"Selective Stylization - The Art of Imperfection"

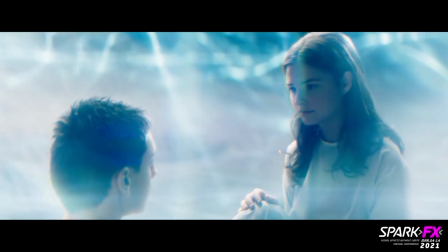It's important to also pay attention to the texture qualities of the bokeh and any swirly or cat's eye distortion that may be happening around the edges of the frame.
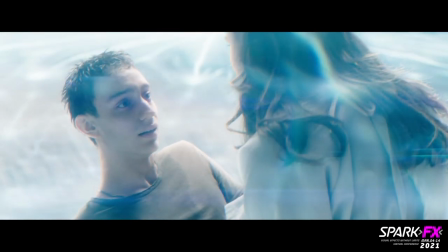When dealing with entirely CG scenes, or again, game cinematics,
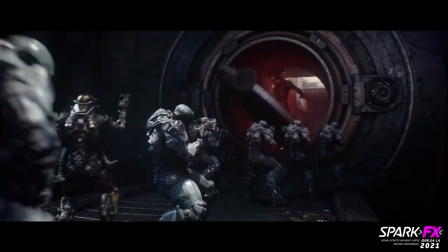it can really help to enhance the quality of the shot to have more interesting texture to the bokeh in areas that fall out of focus.
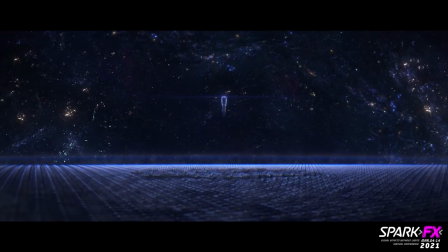We can also use defocus artistically to kind of guide our viewer's eye where it needs to go in the image.
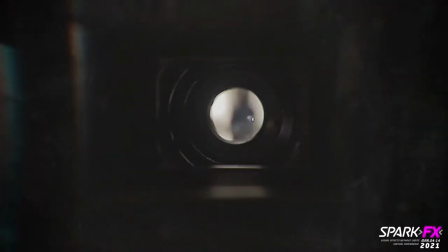Along with textured bouquet being used to enhance the out-of-focus areas of our image, another element we can borrow from analog photography is the presence of lens dirt and dust.
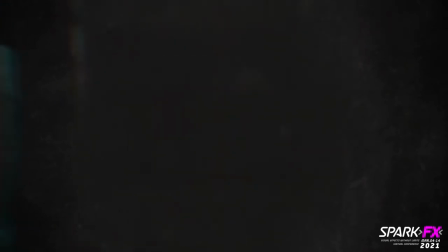On set, there might be a lot of action going on, and some dirt or dust may end up on the camera's lens.
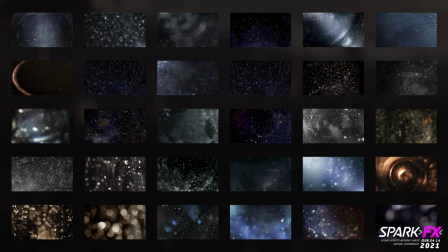These are natural imperfections that can occur while shooting on set, especially in shots that are more down in the dirt, kind of gritty,
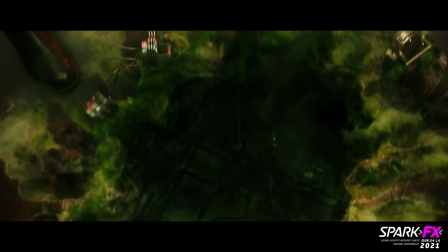Particularly in shots that are entirely CG, it can be helpful to add in an element of lens dirt being pinged by the brightest spots in the shot.
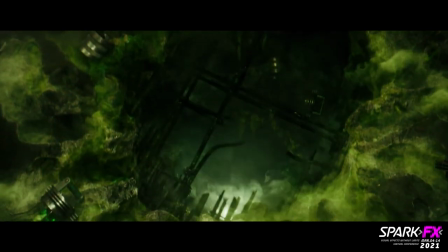This helps to sell the feeling that this fully CG environment has still been captured by an actual camera lens.
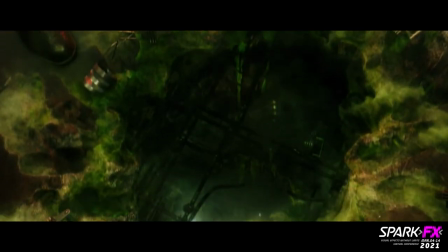Again, it's not something that should just be slapped over any CG shot,
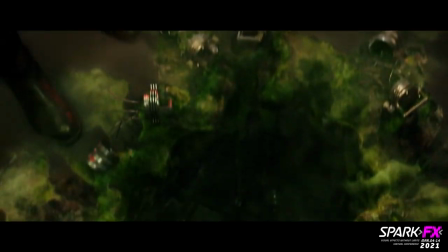but it can really help to add an element of realism, especially when trying to play up a gritty, down-in-the-dirt kind of action shot.
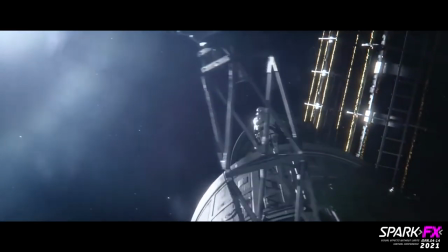This can also help to integrate 2d elements that have bright pops of light such as a muzzle flash by having the muzzle flash kick up some lens dirt some
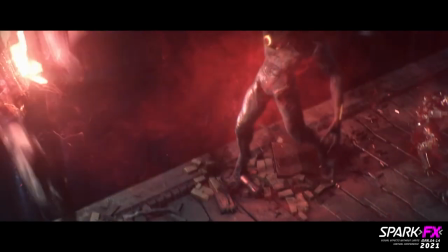texture on the lens it really helps it feel as if again that camera and that lens actually live in that environment we want to
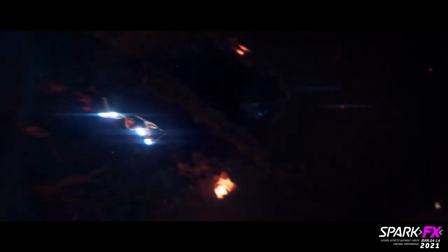sell the idea that some dirt or grime has been kicked up onto the lens due to the hectic nature of the environment the camera is in
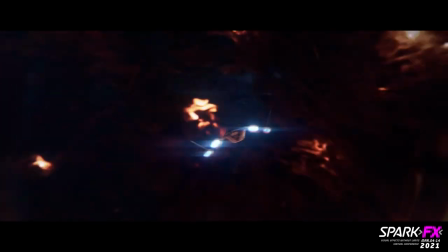along with helping a shot feel more immersed in the environment lens there can also be used to help break up an image when a frame is being
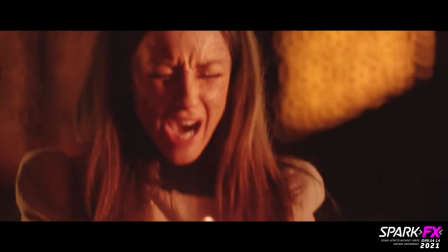blown out or fading to white rather than just dissolving to a simple constant.
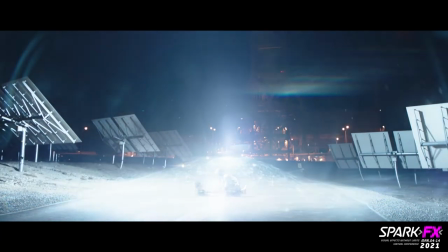We're really playing up that the camera is becoming overexposed and it's really really pinging those little tiny imperfections that may be on the lens. Earlier Ben talked about ST maps and their various uses within the comp pipeline.
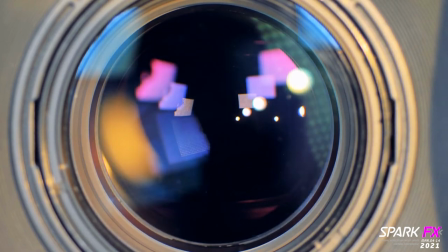Lens distortion is a quality that can also be all too often overlooked in VFX
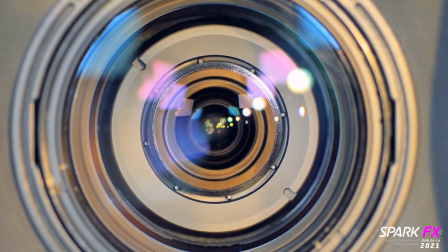when dealing with fully CG environments or when adding CG elements to a practical plate.
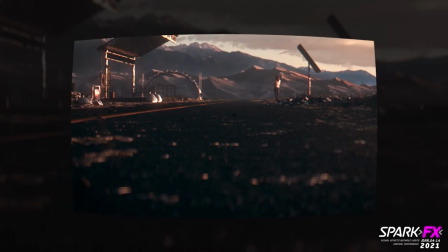Ideally the onset team will have supplied the post team with lens grids captured on set
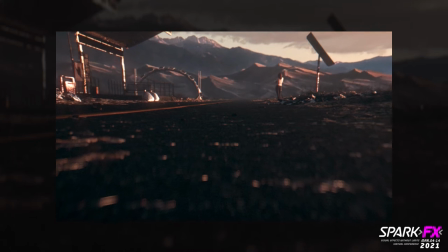corresponding with the lens and camera specs that have been used for that specific shot.
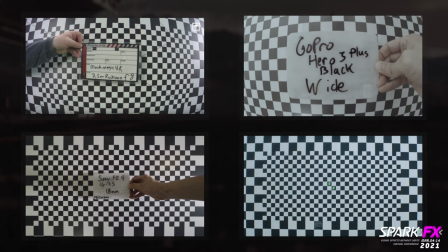We see here various examples of lens grids and how these different lenses distort our image differently. Not only will proper lens distortion grids allow for more precise match movement tracking,
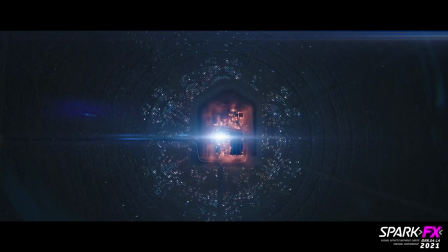it can also be used as a tool to add some realism to shots that are entirely computer generated.
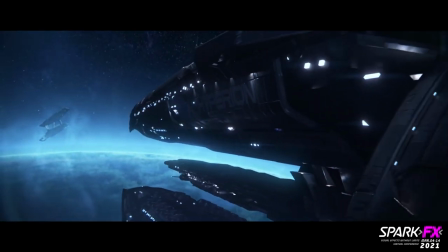By using an ST map to apply the lens distortion we've solved from our lens distortion grid,
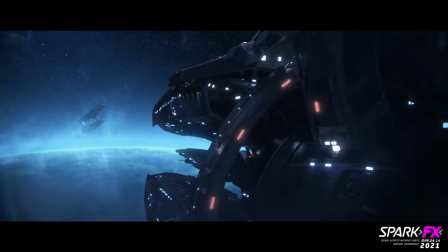we can help to apply that same lens distortion we have in our practical shots and bridge a CG environment more seamlessly with adjacent non-VFX shots in the cut.
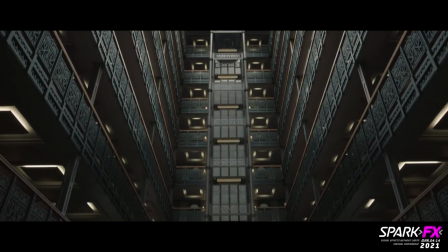A certain amount of lens distortion can also be helpful to break up the overly smooth feeling a fully
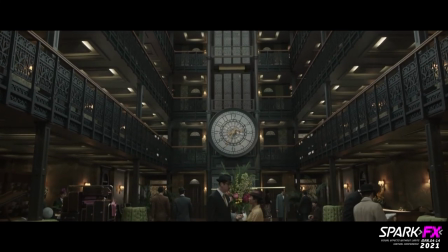CG shot or game cinematic can have when the camera is making a large sweeping camera move. It's definitely one of those things we don't notice all too often while watching a film, but it can definitely help to break up that flat feeling that renders can occasionally suffer from. Lastly, I'll be discussing a stylistic choice that can also often be overdone, and at the same time often be underutilized.
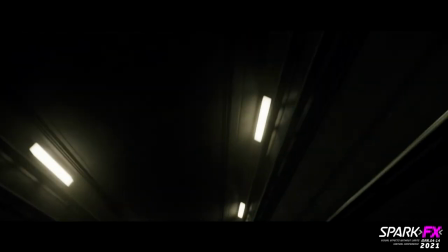I'm talking about a vignette. Vignetting an image can be used to draw the viewer's eye to a certain part of an image.
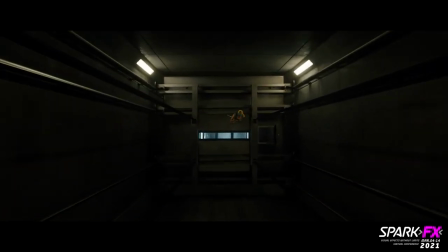The underlying purpose of all of these aspects of selective stylization is to tell a story within a single shot.
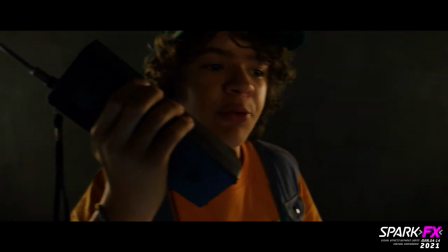artistically vignetting a shot is likely the most heavy-handed but also the most effective way to do this.
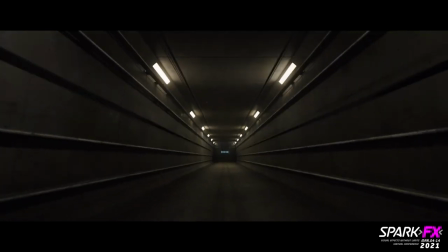We don't want the viewer's eye to be drawn to some unimportant part of the frame but rather softly guided towards the purpose of the shot.
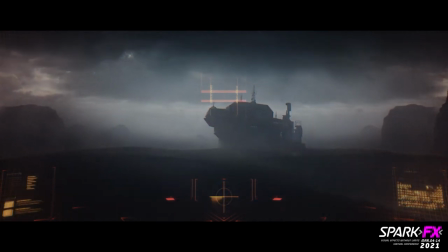Although a true optical vignette would be mostly uniform along the outer edges of the image when adding a vignette in a more art-directed way can be used
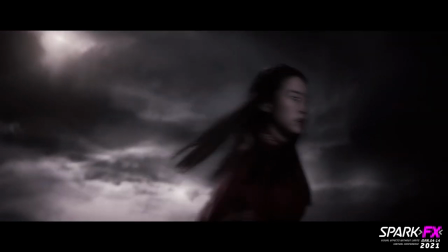more purposefully to darken down the less important parts of the image and declutter the frame now along with overusing lens elements such as flares and
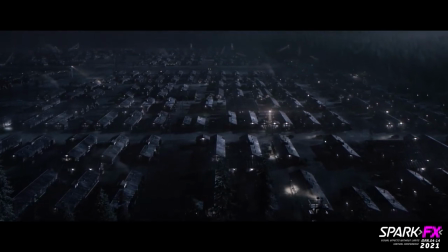lens dirt it's not good practice to just slap a heavy vignette over every shot you ever work on however along with the rest of these stylistic attributes
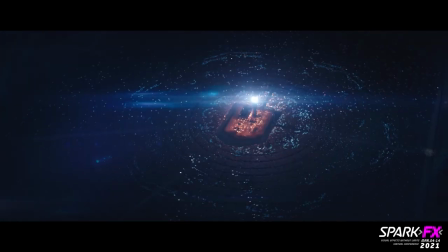when used sparingly and in the appropriate moments they can all really help to bring a shot to life tell a story within a frame and help
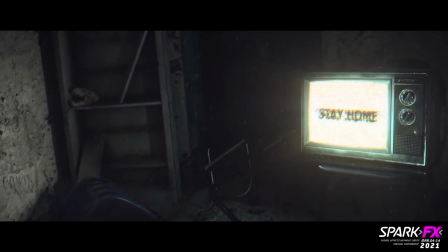to give an extra level of realism to cg images all of these different elements and attributes allow us to create a more visually stimulating and interesting image overall.
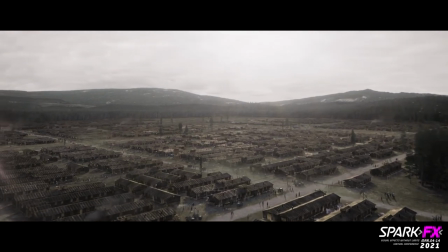Essentially, these errors or unique attributes we observe through a camera's lens can allow us to capture and create a more visually stimulating image overall.
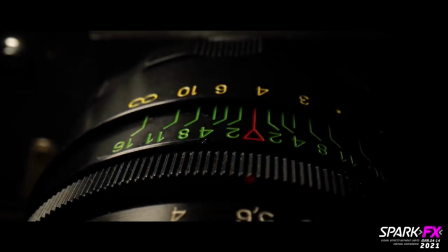These analog attributes enable us to subtly art-direct and stylize the work we create and showcase the art in imperfection. To finish up and show some of these ideas in action, I'll be going through a simplified script in Nuke showing some of these analog attributes and how I've applied them to a concept render in order to enhance the overall look of the image and give it a more cinematic quality.
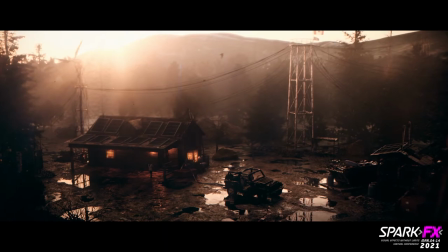This render I'll be working on is by no means photoreal, however, once we begin to apply some of these analog lens attributes that we would find from our camera,
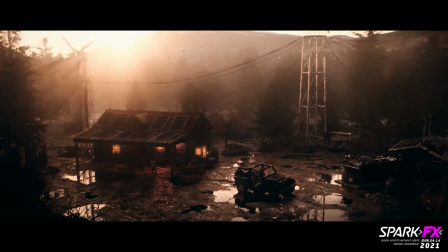we begin to notice that the render will start to have a really nice stylized art-directed look to it and it gives it a
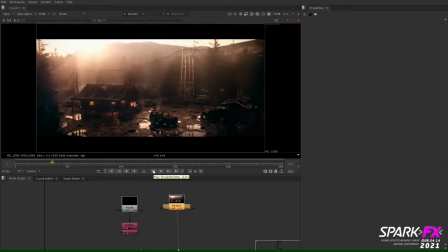more of a cinematic quality overall. So now that we've gone through and and talked about a few key aspects of selective stylization, let's jump into Nuke and walk through a few of these ideas to see them in action.
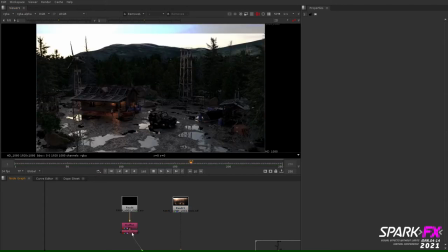We see here the final render after it's been run through our Nuke script and had some of these elements of selective stylization applied. And here we have the original render without any of our comp treatment.
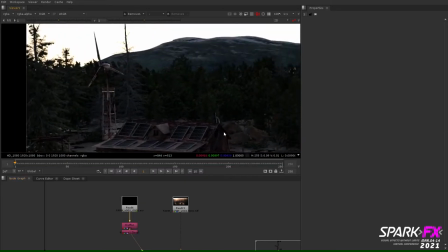The first thing that pops out to me when we jump between our original render and our final comp is just how flat and cluttered our original render looks.
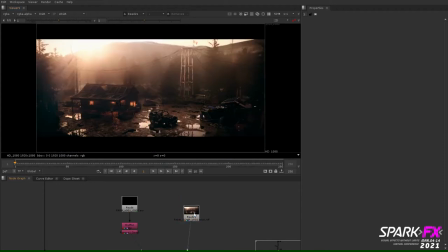it's hard for our eyes to know what to look at. We can tell what the overall image is, but it's less obvious what the purpose of the overall shot is.
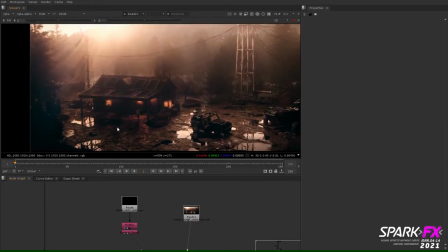In the final comp render, our eyes are guided towards the farmhouse and vehicle.
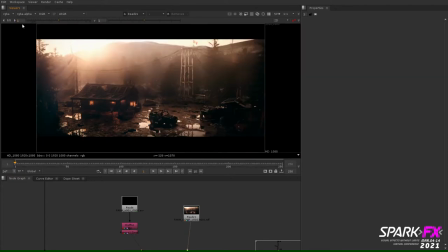It may sound a bit silly, but a quick and simple test that could be helpful to discern where our eyes are being drawn to is the blink test. Just shutting your eyes for a second and reopening them will quickly tell you where your eyes are naturally going to first when you look at your shot.
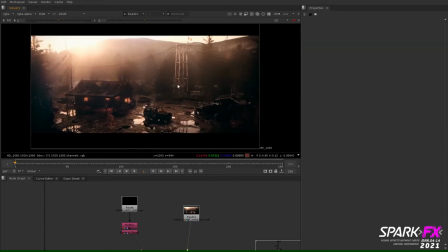We want to make sure we're not jumping right to some unimportant bush in the foreground, but rather focusing in on the purpose of the whole shot.
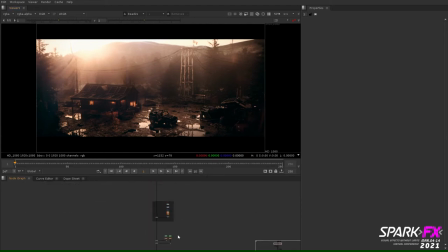When applying these various aspects of selective stylization, it's important to make sure your shot is in a good place before just throwing some flaring and heavy defocus over the entire image. Selective stylization should be the last step you take in order to add that extra little bit of treatment to the image before you hit render.
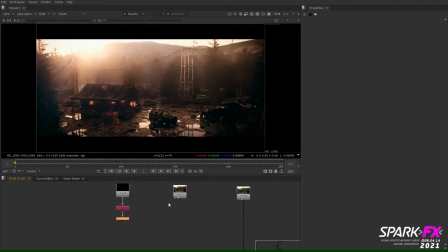Similar to how Alex was talking about thinking of a shot as a painting, we can also think about our Nuke script as an environment being captured by an actual camera.
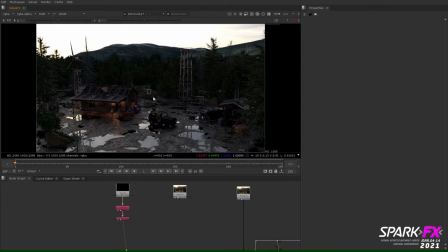We have the background, mid-ground and foreground all being built out and adjusted before they pass through our camera's lens. For instance, we wouldn't want to be adding a camera shake node after adding on lens dirt or grain.
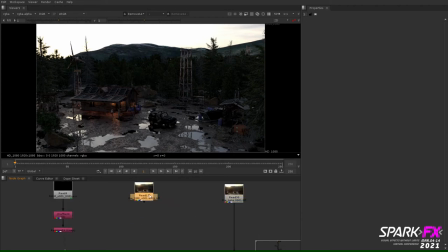It's always important to maintain an efficient workflow. So after breaking out and adjusting the CG render's AOVs and adding an additional DMP, it's helpful to run a pre-comp in order to avoid running your entire comp live.
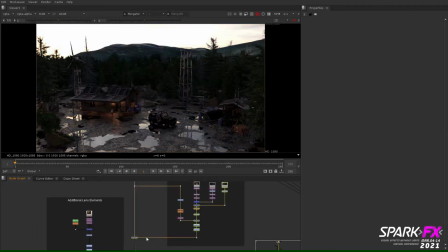This scene has a bright sun in frame, so it's a great opportunity to play up some heavier flaring and kick up a bit of lens dirt on the lens.
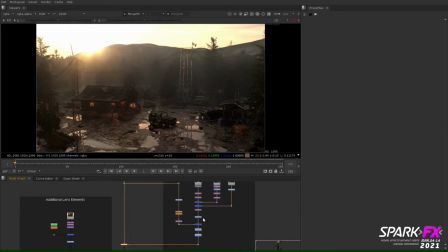A quick procedural way to add lens dirt to a scene is to drive it by the luminance of your image.
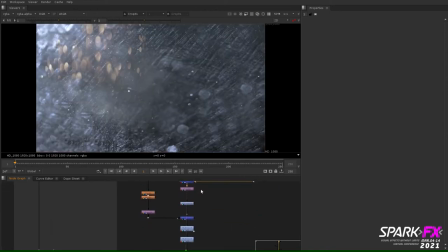Depending on the render, a self-illumination AOV or a specular AOV can also be a good way to do this.
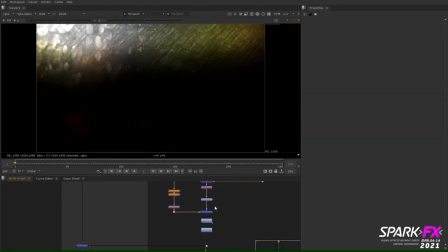Essentially what's happening here is we're just taking the image and multiplying it onto the lens third element we've created.
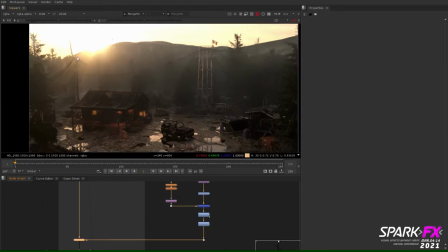This means we'll play up the lens third only on the brightest parts of our image that would actually be pinging any contamination that may be on our camera's lens.